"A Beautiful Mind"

Today we will be discussing A Beautiful Mind, directed by Ron Howard, based on the life and work of John Nash, played by Russell Crowe.
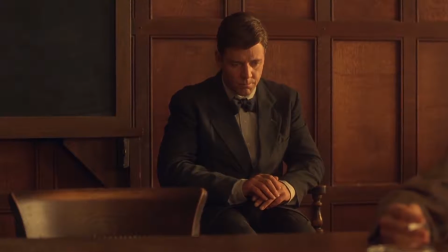[0:06]
He was a genius mathematician who suffered from paranoid schizophrenia.
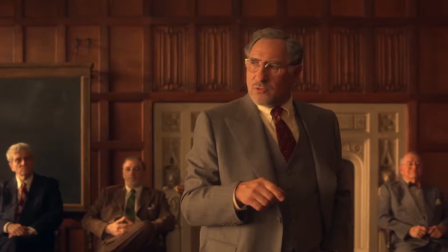[0:10]
The production design, as well as the cinematography and mise-en-scène, convey subjectivity through the perspective of our schizophrenic protagonist.
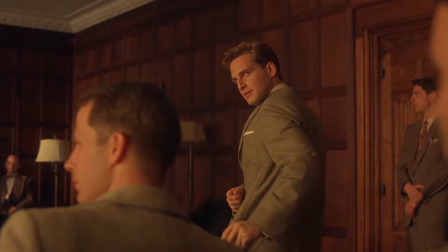[0:17]
This movie is one of the very few movies ever made that was shot in story order to help Russell Crowe enhance the development of the main character.
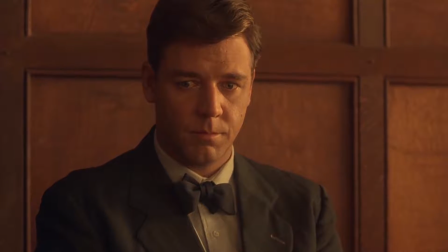[0:25]
Russell Crowe's acting captures perfectly how John Nash's illness developed in real life.
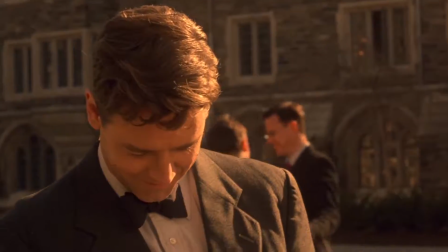[0:30]
The first hallucination we see is just a couple minutes into the movie, where we see John in his first few days of grad school at Princeton.
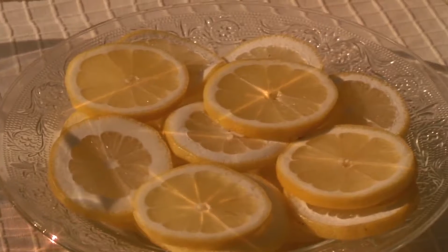[0:37]
The refracted light from the crystal tumbler bounces off and travels across the table to another student's tie.
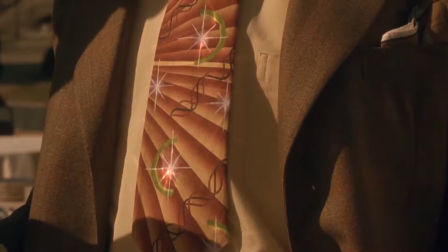[0:43]
This hints how his mind works differently and he perceives things that others cannot. His first hallucination of another person is his roommate Charles.
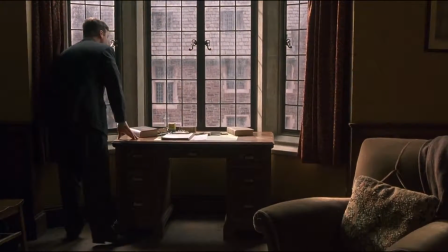[0:52]
In real life, John Nash only had auditory hallucinations.
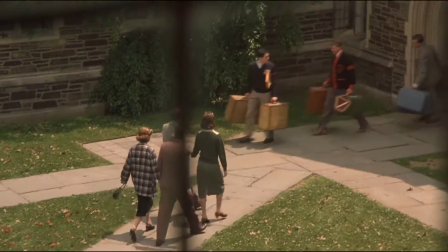[0:55]
Ron Howard included this detail and hints at John's hallucinations by introducing them audibly and then visually.
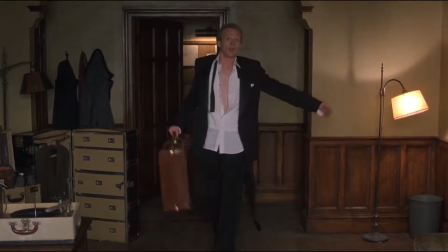[1:04] Oh, Christ. The prodigal roommate arrives.
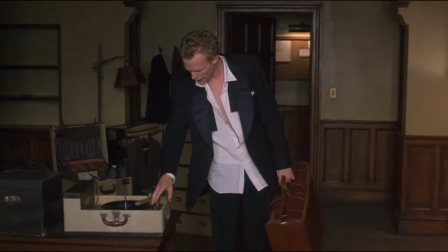[1:12] Oh, God, no. Huh? Did you know that?
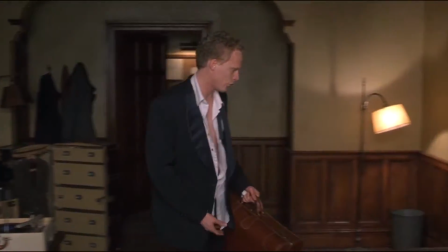[1:17]
We hear and see all of John's hallucinations from his point of view the first time we meet them, and generally every time they are in the narrative.
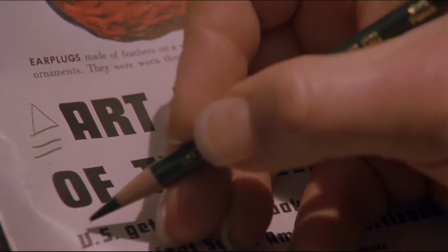[1:25]
Another example of this is when John meets Marcy, Charles's niece. She is introduced by her voice rather than her face.
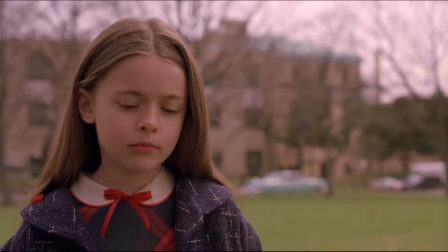[1:32] What are you doing?
As well as Parcher, the government official John believes he is working for.
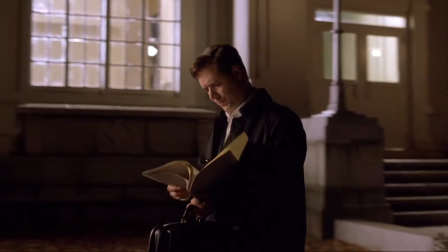[1:40] Professor Nash.
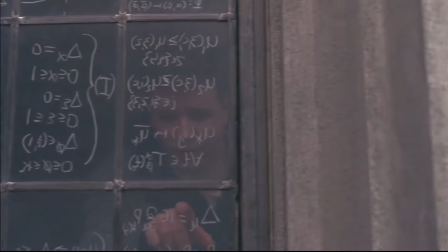[1:46]
Going back to John's time at Princeton, there are many shots showing how John uses windows to write down his work.
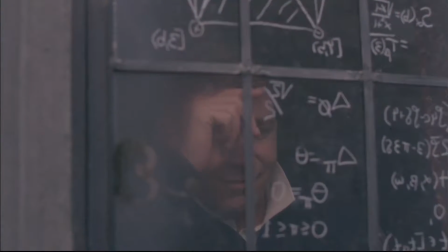[1:52]
The set design captures what is in John's beautiful mind by displaying it on the delicate glass and framing John amongst the numbers.
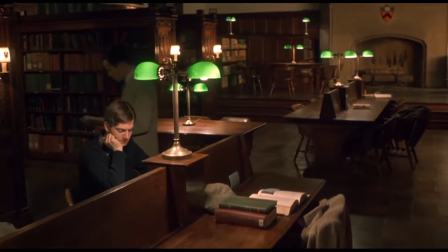[2:00]
During his time at school, we can see how his illness develops.
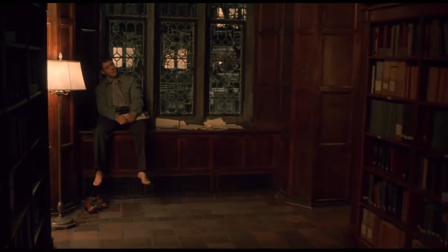[2:03]
In this scene, the camera movement purposely makes it appear as though John is not talking to anyone until we see Charles behind the bookshelf.
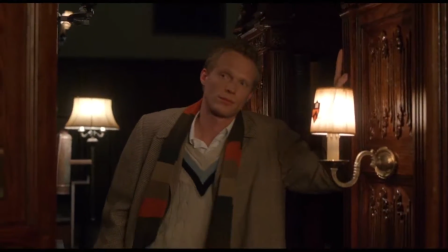[2:11] I can't even find a copy for my doctor. Well, on the bright side, you've invented window art.
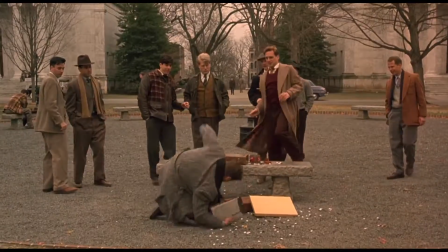[2:21]
We only seem to see Charles when John is alone. He is never in scenes where John spends time with the other mathematicians at Princeton.
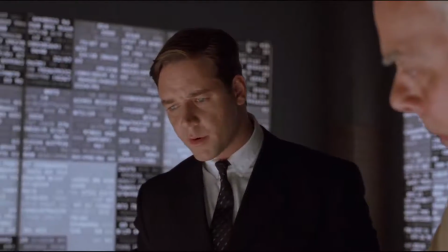[2:32]
The first time we meet Parcher is when John goes to the Pentagon.
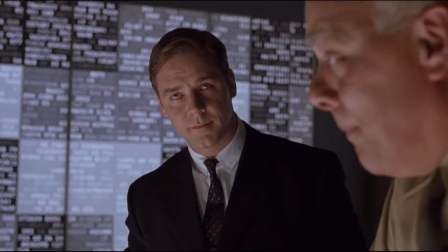[2:35]
John asks another character who the man is that's watching them, but the other character simply ignores his question, hinting to the audience that Parcher is not really there.
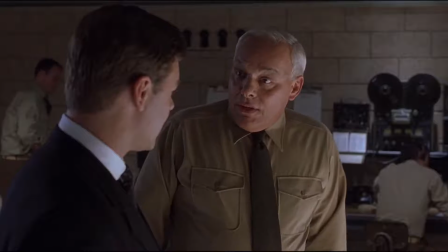[2:44] Who's Big Brother? Done your country a great service, son. Captain.
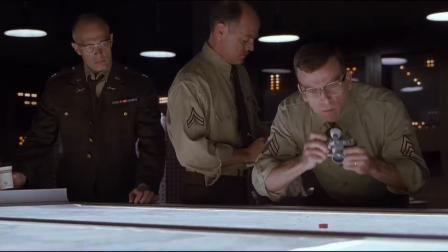[2:49]
It is unclear in the film whether John Nash actually ever went to the Pentagon at all.
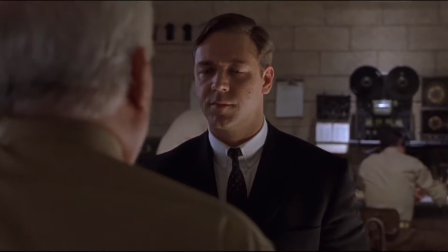[2:54]
Nash confuses reality with his delusions so seamlessly, and this confusion leaves the answer ambiguous.
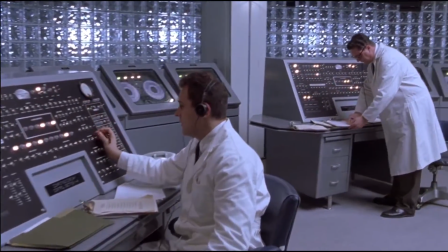[3:00]
Once John starts to get involved with his alleged secret government job, the conflict of the story begins to increase in tension.
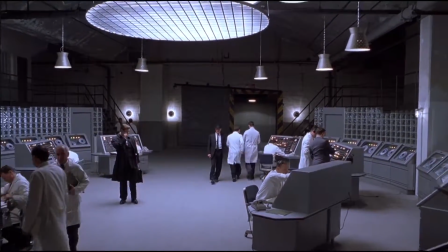[3:07]
John enters a world where he looks out of place, and the aesthetic of the set changes completely in these government facilities.
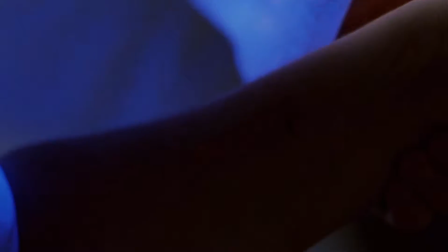[3:13]
The technology in these scenes is completely unrealistic of that time period, further hinting that what we are watching is not reality.
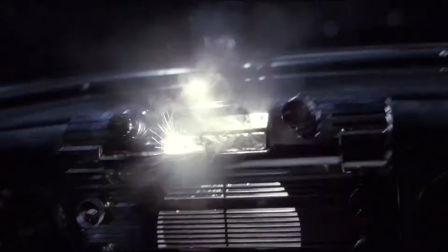[3:20]
The car chase is very unusual compared to car chases in other films. The music sets a completely different tone than what the audience would expect from a car chase,
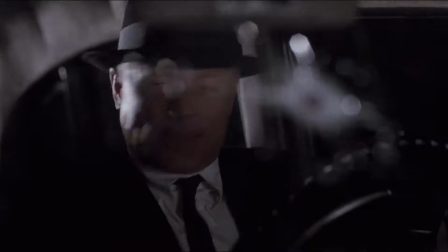[3:28]
and ends extremely abruptly, leaving the viewers as confused as ever right before the midpoint of the film.
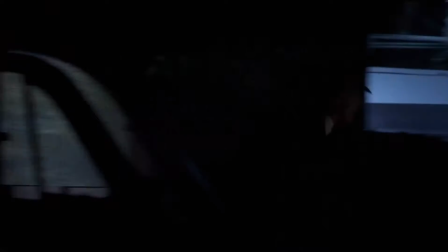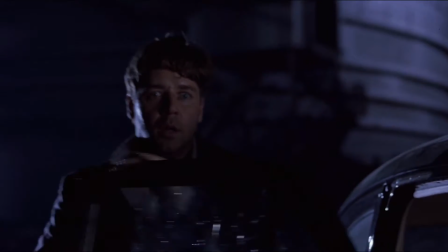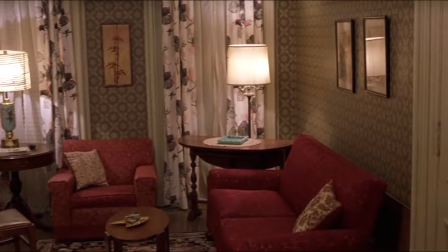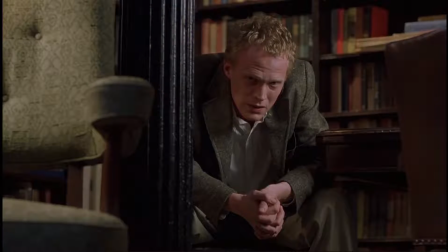[3:56]
After being forcefully escorted from an assembly at MIT, we see John waking up in a psychiatric hospital in Dr. Rosen's office.